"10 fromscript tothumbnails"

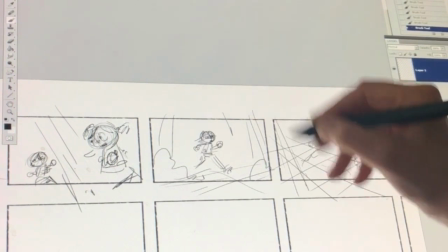239s
Also, I want to show the location of the branch that Pete is gonna stumble and fall on,
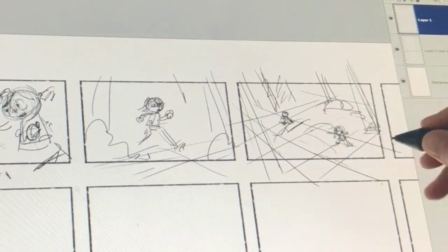247s
and just to have a hookup for the later action in the scene.
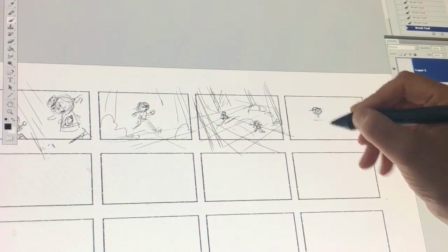257s
Then I want to show him running and approaching the branch, but he's not looking ahead of him.
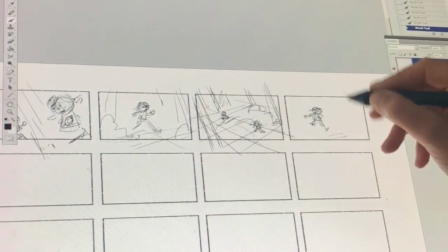265s
He's trying to get away from the dragon and make sure that he's in a safe distance.
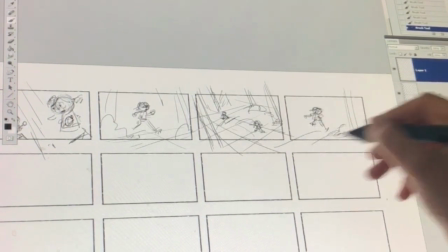272s
So he turns his head to the dragon.
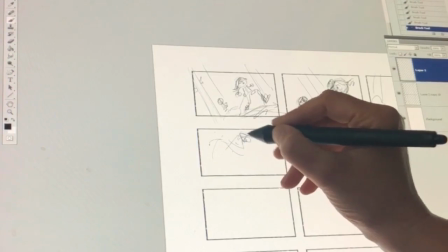278s
And in the next shot, I want to show the dragon because I want to show what he's looking at.
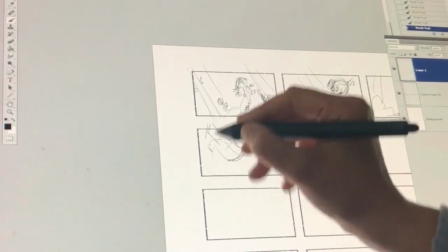286s
It's still not his point of view, so I'm not showing the dragon from an angle where it is Pete's point of view,
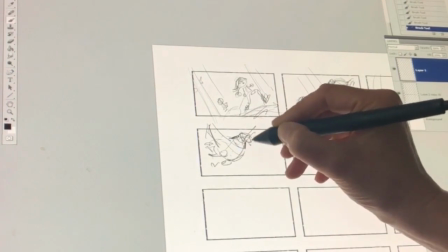294s
but I still want to make sure to point attention to what Peter is looking at.
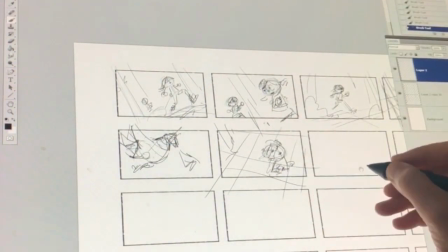304s
And now I am showing Peter from the dragon's point of view.
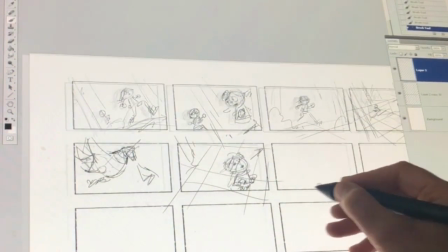308s
And he is a small child trying to run,
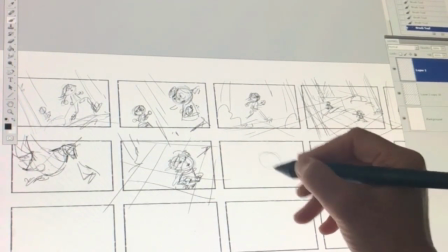313s
and the dragon is really strong and dangerous.
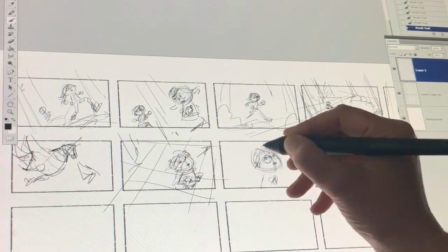319s
Notice that I keep the direction of the running always from screen left to screen right,
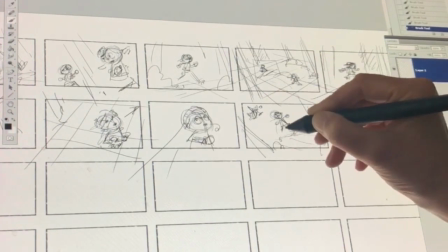326s
because we have the camera on that side of 180 degrees.
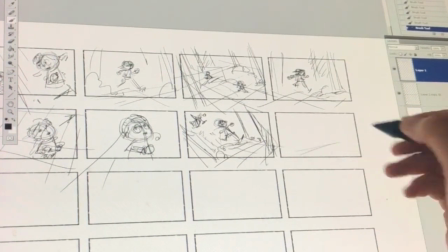337s
And as I showed that he's approaching the branch,
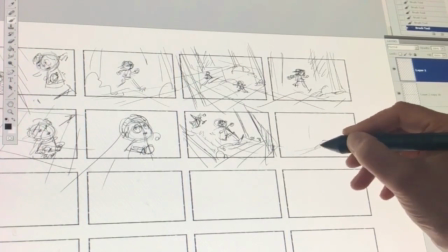341s
the next shot I want to have a close-up to make sure
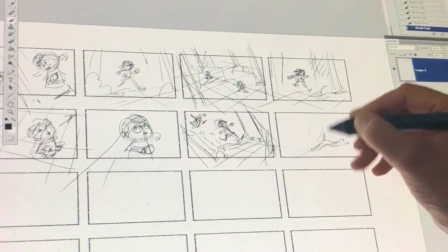346s
that the viewer understands that he actually stumbles on a branch.
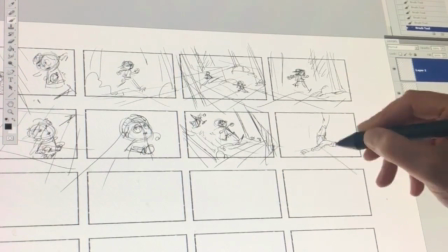351s
So I'll put a close-up on his feet and the branch.
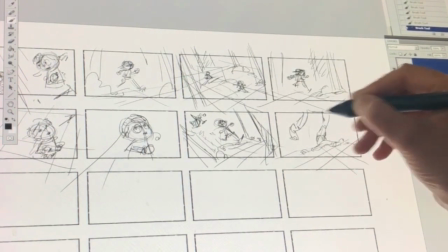359s
And next we want to see Peter falling,
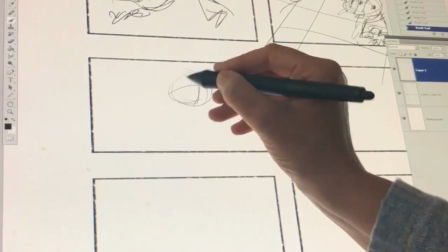362s
so I'll do a medium shot where Peter is going to fall forward.
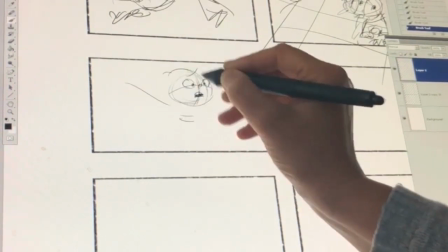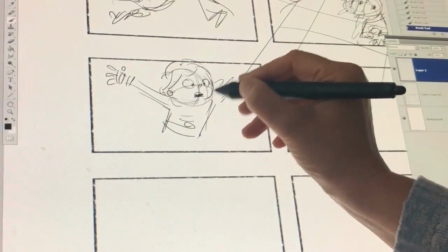374s
And I'm going to signify with the arrow that the camera
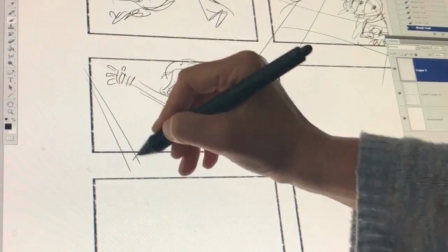381s
follows him down until he falls.
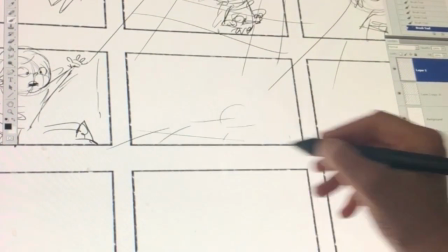385s
And that is going to be the next shot, the final pose of Peter falling with the camera move.
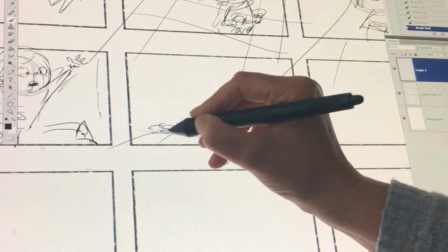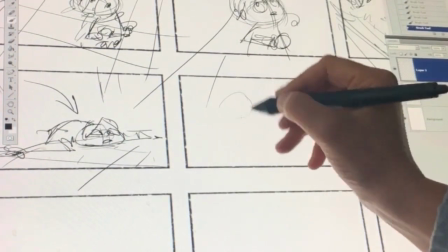397s
And now we want to go back and see what Ingrid is doing, because now we've seen the story from Peter's point of view,
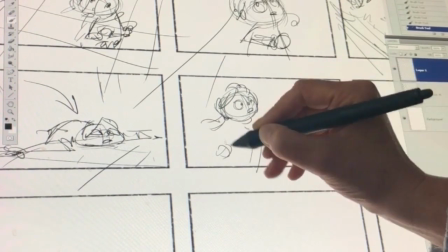406s
and Ingrid is also a main character, so we'll have to go back and see what she's doing.
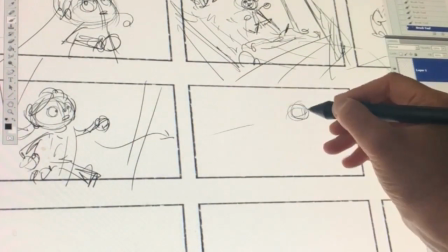415s
And in the script it says that Peter is closing his eyes until Ingrid appears,
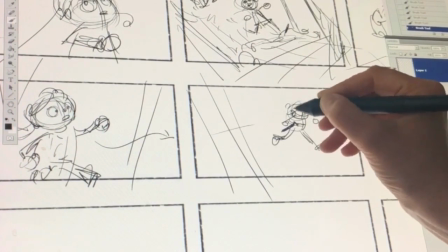421s
but we also need to take part of how is she feeling and how does she discover that Peter is gone.
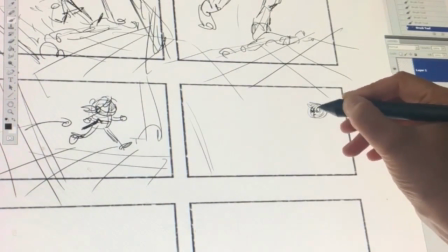429s
So we go back to her and draw a picture, draw a frame where she's running.
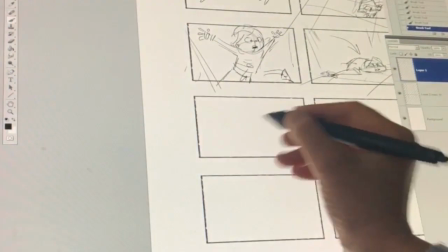438s
And she's still running, and now she is pausing to make sure Peter is behind her,
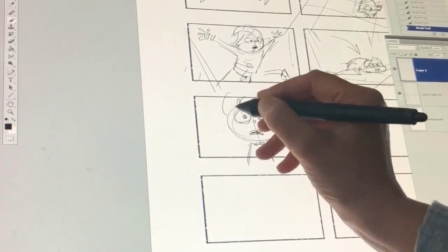447s
and she doesn't find him there.
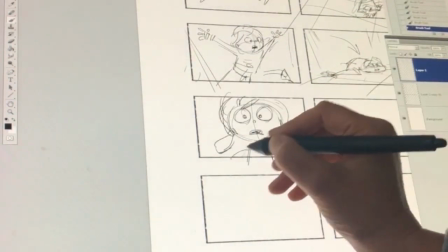450s
So now she is really stressed, so we want to see a real close-up of her to show her emotions.
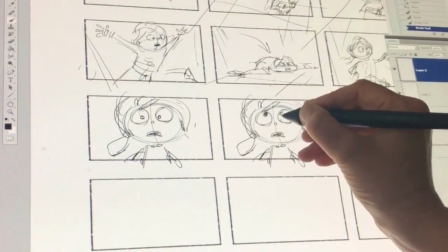459s
And she looks up to see even the dragon,
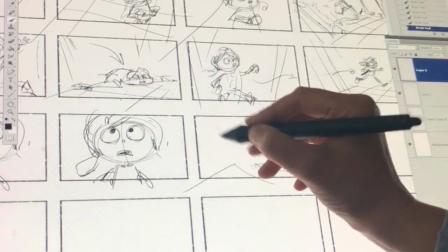464s
so she gets even more distressed and worried.
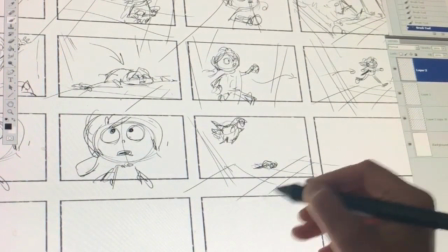471s
And now we see from her point of view what she's seeing, and she's seeing the dragon approaching Peter.